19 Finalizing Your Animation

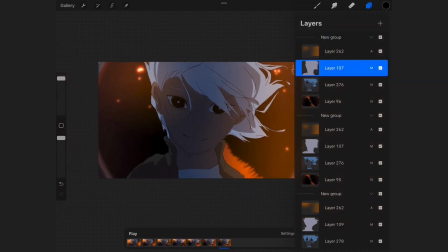[4:10]
Depending on your software features, and especially on Procreate, you can take advantage of the artistic features in the software,
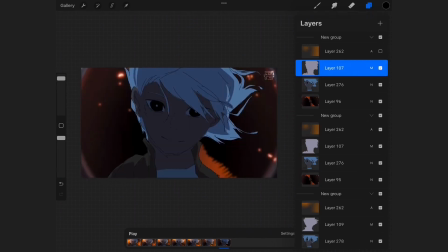[4:18]
such as using texture brushes, the glow, blur, and pixelation or chromatic aberration effects. There are many softwares that you can use for compositing on the computer.
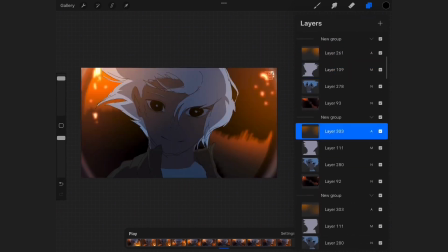[4:32]
On the iPad, our options are more limited, especially since some effects require drawing new elements directly in the compositing software itself.
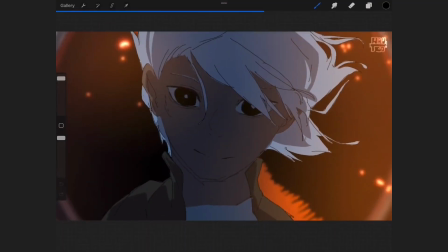[4:41]
So for this reason, I tend to use Procreate and some features in Flip-a-Clip because they allow me to have greater control on the look of each frame.
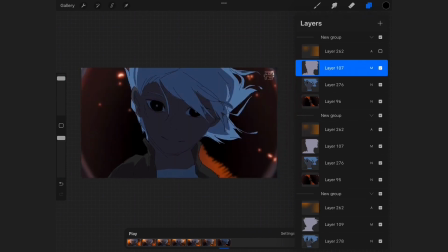[4:53]
And I will be explaining my thought process for when I composite and plan my compositing in the test frame, because this is the place where we get to be creative and inventive in our approaches to animation,
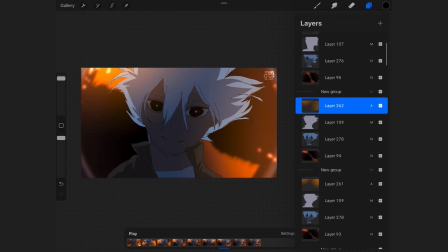[5:08]
depending on what compositing we want to have in each scene.
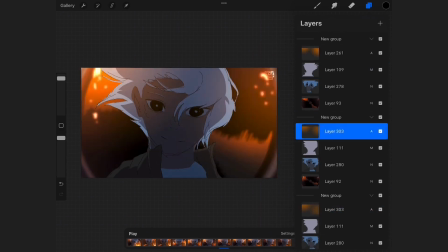[5:14]
You will need to make changes depending on your software limitations and the final looks that you want to give to your frames.
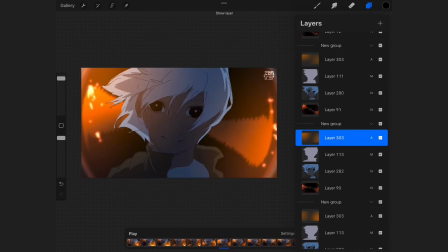[5:23]
So this is less about the technical aspects of what you can do with your software, and more about how you can find solutions to problems and push the boundaries of your softwares to create the look that you want. Up until now, we've seen pretty standard compositing.
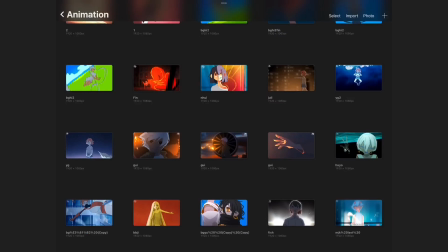[5:43]
Basically, I only concern myself about the lighting, both the direct character lighting and the environmental lighting.
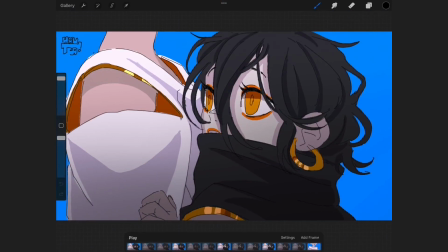[5:52]
But because we're using Procreate as our compositing software,
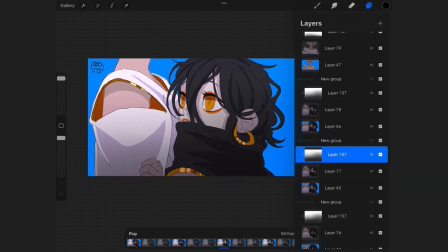[5:57]
we have many more options to get very creative with our compositing
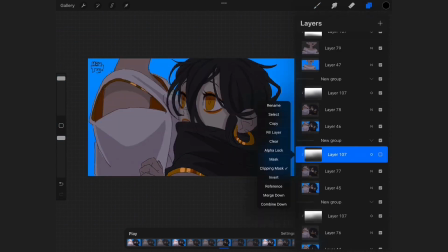[6:02]
because we are using an illustration software and not a traditional compositing software. We have a lot more freedom and options for us to choose when it comes to artistic effects.
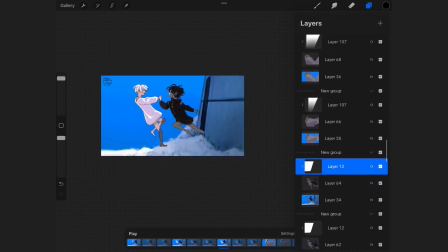[6:17]
But we also have many more limitations because of the layer limit and the fact that we have to add every single detail by hand for every single frame.
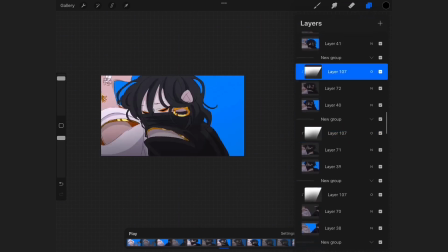[6:28]
This is where your test frame is really going to help you to get organized at the beginning,
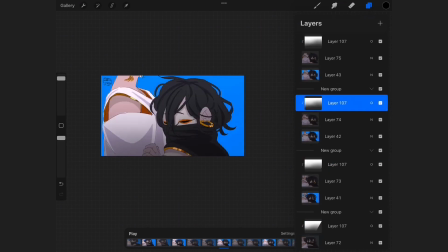[6:34]
but for each effect and things that you're trying to make, you need to be very creative
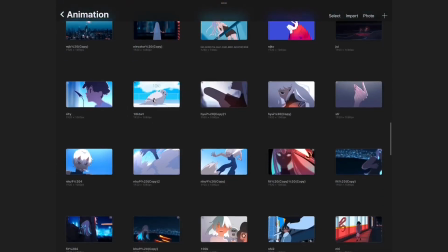[6:40]
and test to see how you can get the effect that you want in the most efficient way.
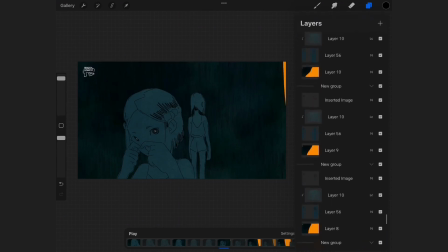[6:46]
Here you see some examples of the compositing groups that I have to many of my animations.
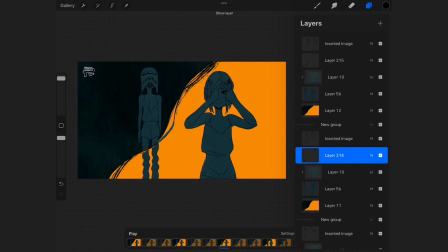[6:52]
For example, you can see that simply by adding some texture to a very simple animation,
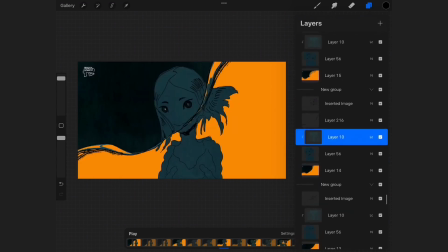[7:00]
I can give it more details and make it seem more artistic. By using the built-in brushes to give textures to the lines,
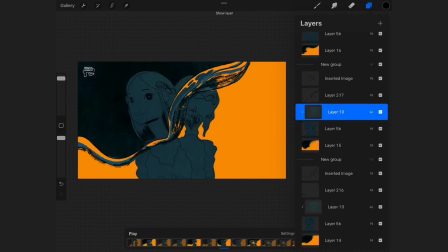[7:11]
and use a combination of texture brushes and clipping mask to give more details to the characters, I can create a more interesting effect.
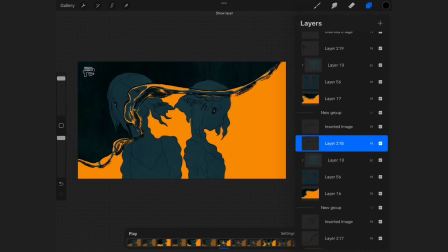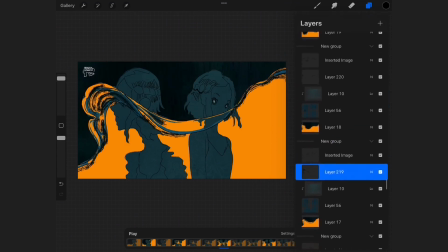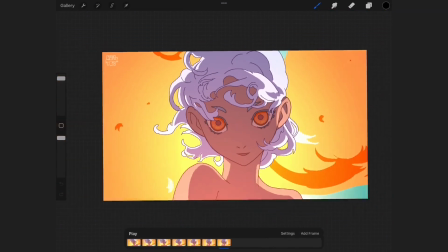[7:33]
In some other examples, you can see that I can create very interesting lighting by using a combination of add,
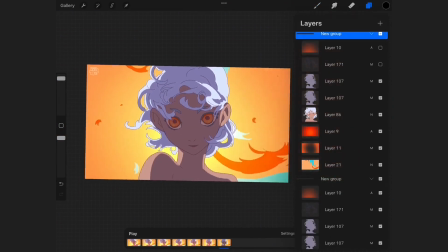[7:42]
multiply, and overlay layers.
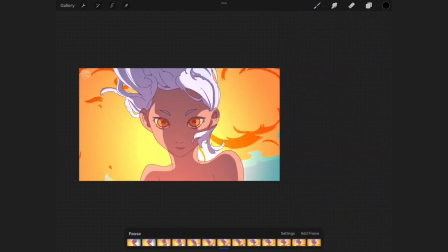[7:45]
This way I can play around with both saturation and brightness between different layers,
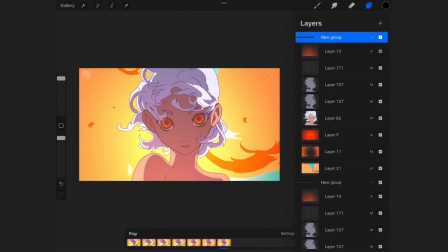[7:52]
which can really affect the glow of the environment in a much more interesting way
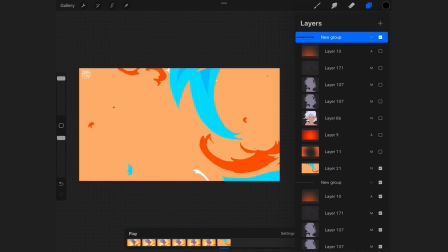[7:58]
than simply turning on the glow effect or the bloom effect in a traditional software.